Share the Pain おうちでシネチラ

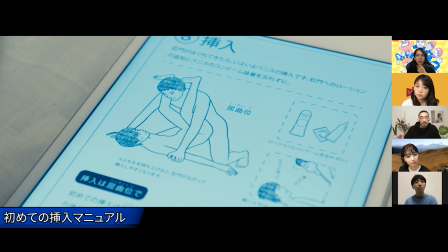仕事をやってもらっている人関係でこういうの書いてほしいんですけど教科書っぽい感じで出してやっぱりちょっとびっくりされましたねこれみたいな
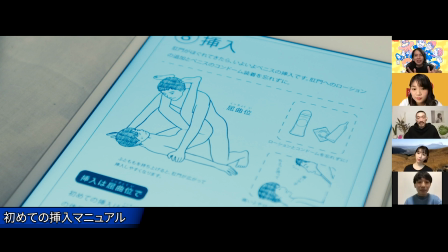これは作ってもらったのはここだけですよねそうですねもう全部はないんですけどこの一部だけなんですけどとにかくこの世界では多分このマニュアルが結構いっぱいあるんだろうなというのを見せたかったのでとにかくリアルに生育教育の教科書に載ってますみたいな風にしました
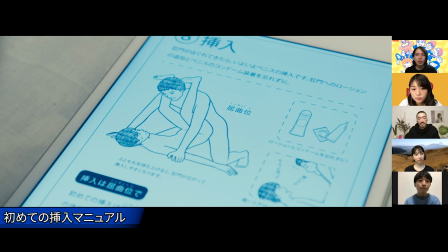先ほど予告見た時に申し上げた申し込みフォームみたいなものも作り込まれてましたそうですねああいうところとかもとにかくリアルにしたかったので
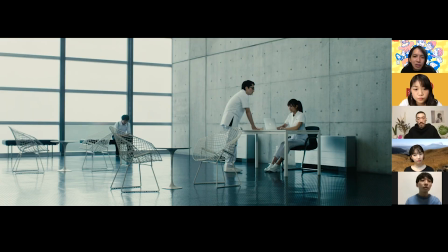そういうところはこだわらせていただきましたこれはロビーですね一応これは言ってもいいものなのかあれなんですけど僕の墓口ですね
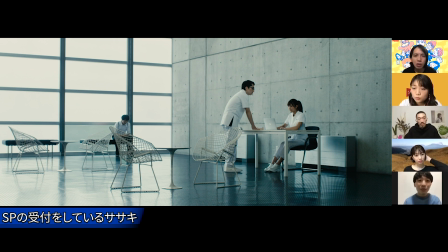そうなんですね墓口ですごい割と現代建築の墓口だったのでこういうふうに使わせてもらったという感じですかね素敵な建物ですよねそうですよね本当にぜひ使いたいなと思って
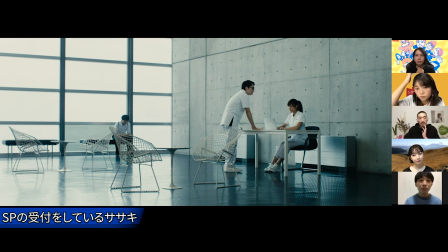ちょっと恩師が僕の恩師がいるんですけどその人が交渉してくれてスイス人のビューラー先生って言うんですけどジャック・ニコルソンにそっくりなんですけど
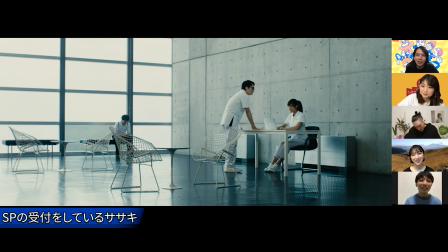めっちゃいい人でめちゃくちゃいい人で中島さん任せてください本当に僕は内容が内容だったので
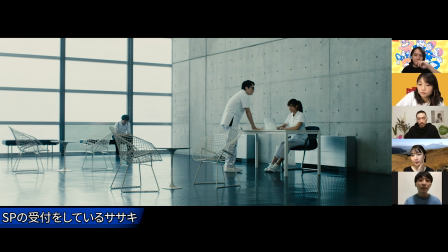学校で使えるかどうか自信なかったんですけど応援しますよって言ってくれてこういう風に実現しましたそれはもう脚本を渡されてこういうところで使いたいっていう話をされて
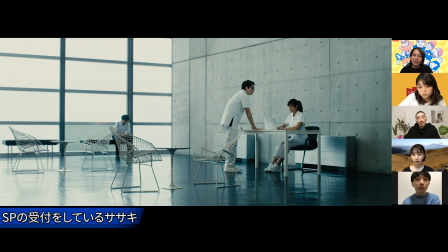交渉してもらったという感じなんですそうですね非常に頑張ってくれていつかツイッターとかで書きますゆら先生伝説というか視聴者の皆さんはTwitterをチェックしてお願いします
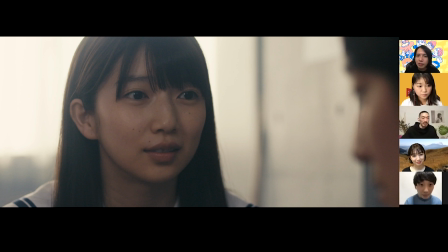いいシーンですね最初のシーンの彩香ちゃんですね多分このショットって横顔じゃなくてパッと顔がアリサさんだって分かるショットだと思うんですけど僕はすごくスタートとしてすごくいいなと思ってます
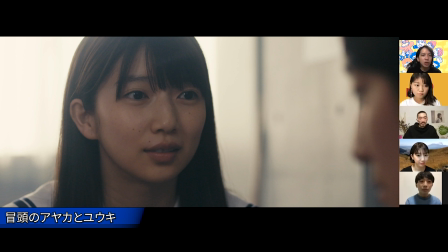嬉しいやっぱりポスタービジュアルにもアリサさんが釣ってらっしゃるので初めにアリサさんが出てくるのでおっていう風に引っ込まれる要素になるというか
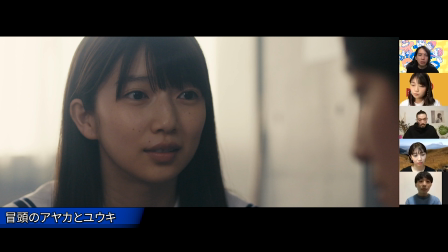そう思いますすごい豪華的だなという風に思いますちょうどこの目のキャッチとかもいいんですよねキラッと入ってて彼女がそのけなげに彼との未来を希望をちょっとだけ持っているみたいな
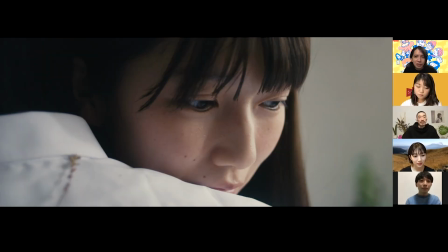感じがいいなって思っていますこれは後半ですね襟に枝がついてるありささんなんか思い出とかありますか思い出この枝はあれですよね
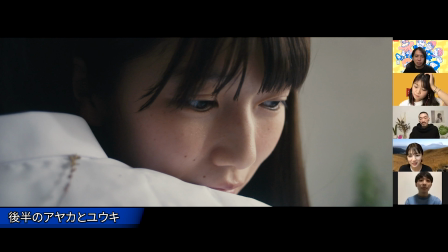センターから逃げて急いでなんかわかんないけど草むらとか木々をかき分けて走ってきたから刺さっちゃってるみたいなことですよねどっちなんだろうって最後まで思わせるんだ
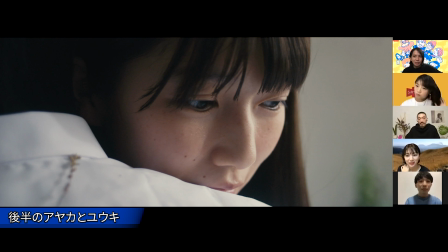そうですね初めて見た方はどうなんだろう気づくというか確かにそうですね間違えて映っちゃってるんかなってちょっと思って